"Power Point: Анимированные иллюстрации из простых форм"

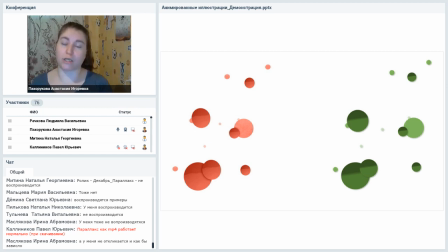(45:03)
Красное изображение – это растровый рисунок, зеленое изображение – это то, что я сама отрисовала в PowerPoint с стандартными средствами фигур. Здесь есть три типа объектов. Вот круги с градиентом,
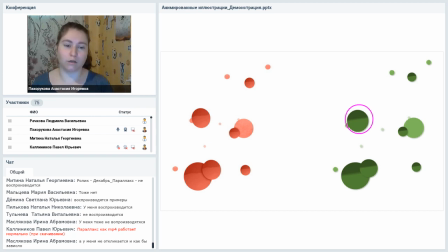(45:23)
круги светлые и круги практически незаметные, самые маленькие. Если я буду анимировать этот рисунок, я буду учитывать
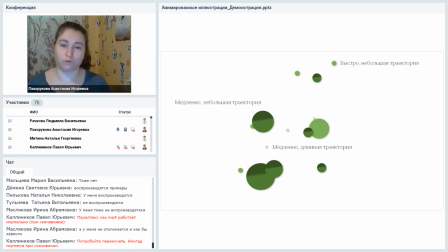(45:37)
размер и цвет фигуры. Если она крупная и насыщенная, то она должна перемещаться медленнее по небольшой траектории, то есть замкнутая траектория небольшого размера.
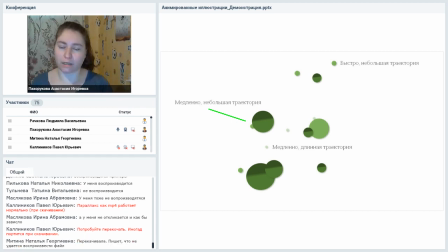(45:53)
Если это маленькие очень картинки, то для них лучше использовать тоже медленное движение, но траектория может
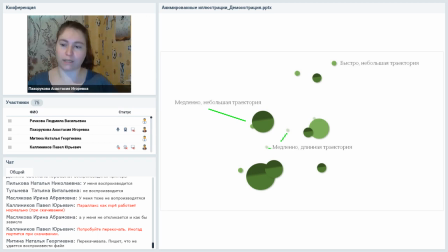(46:07)
быть вытянутой, то есть они могут по плоскости слайда перемещаться на довольно большое расстояние. А средние по размеру изображения, которые более-менее плотные, они могут перемещаться быстро, но траектория, опять же, должна быть не очень большой.
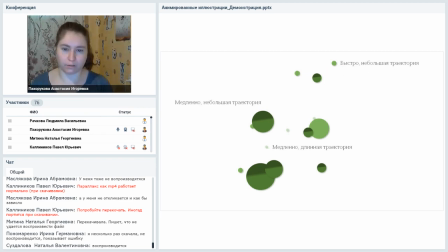(46:26)
Вот я для объектов прорисовала. Так, не прорисовала, не скопировалась. Сейчас я прорисую. Например, я возьму треугольник с вывернутыми углами. И для
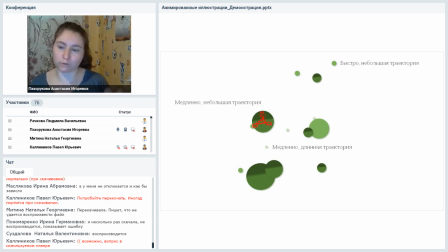(46:45)
больших вот этих вот фигур я прорисую путь так, чтобы он не выходил за контур самой фигуры. Она в этом случае будет перемещаться не очень заметно, плавно, вот в своих границах. И я не рекомендую ставить длительность эффектов меньше
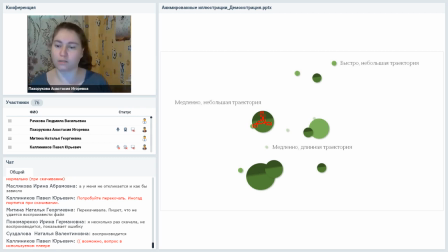(47:03)
7 секунд, лучше 10-12 и так далее. И того. Чем длиннее, тем получится плавнее перемещение, и тем оно будет органичнее, естественнее выглядеть. Для длинной траектории можно выбрать, например, петлю.
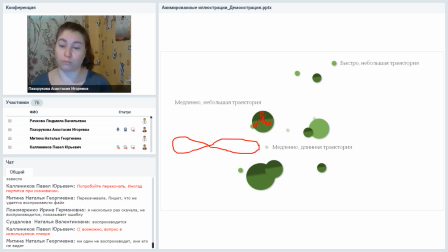(47:21)
Я нарисую петлю, вот такую петлю бесконечности, это тоже есть готовый такой шаблон перемещения в анимации, и по нему можно запустить тоже с небольшой скоростью. Вот эти вот мелкие объекты, они не будут на себя отвлекать много внимания, поэтому их можно перемещать на большее расстояние.
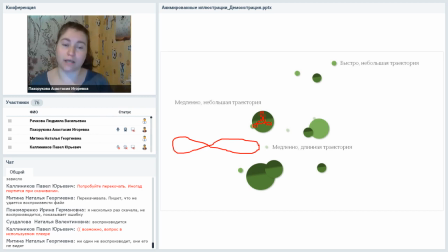(47:38)
Если какой-то объект перемещается быстро, например, как вот этот вот круг, то для него траектория должна быть простой. То есть я здесь не буду уже выбирать петли, большое количество поворотов и загибов, я выберу какую-то максимально простую форму.
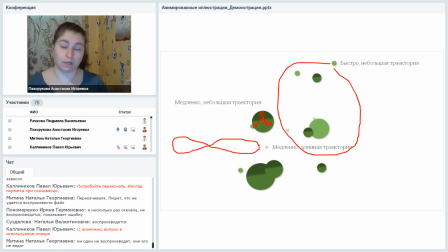(47:55)
Это будет либо замкнутый круг, либо, например, спираль. Но вот у спирали проблема в том, что она потом не возвращается в начало. И эту анимацию нельзя повторять по кругу.
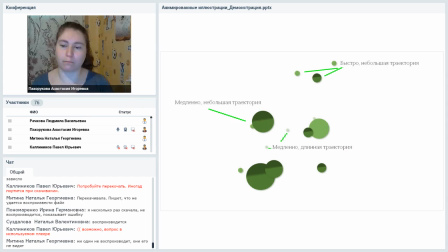(48:08)
Так, вот этот вот предыдущий пример с анимацией кругов на светлом фоне тоже в качестве видеофайла,
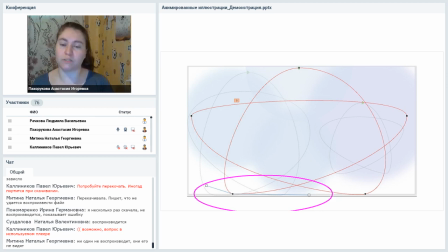(48:17)
и тоже он есть в презентации с примерами.
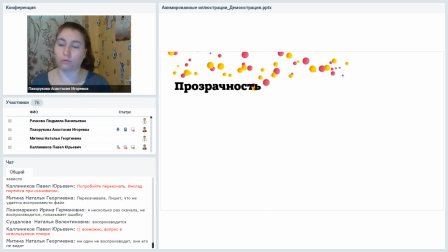(48:22)
Вторая группа эффектов анимации, которые хорошо работают с вектором, это любые эффекты прозрачности. В первую очередь это имитация движения, принцип, по которому работает кино, когда человек видит фазы движения, он автоматически достраивает их до плавной траектории.
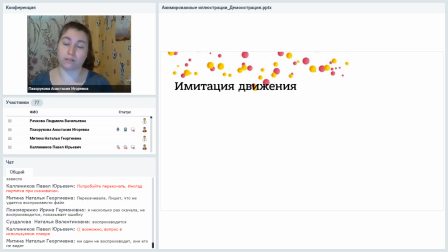(48:41)
И таким образом в мультфильмах разные стадии изображения склеиваются в одно непрерывное движение. Мы тоже можем использовать этот пример.
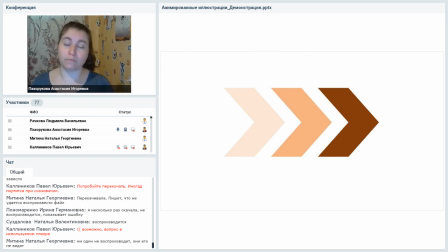(48:51)
Мы можем показать на одном слайде изображение в разных стадиях прозрачности или реально его анимировать через эффект появления и исчезновения, появился, исчез, появился на другом месте, в другой форме. Исчез, появился на другом месте, в другой форме.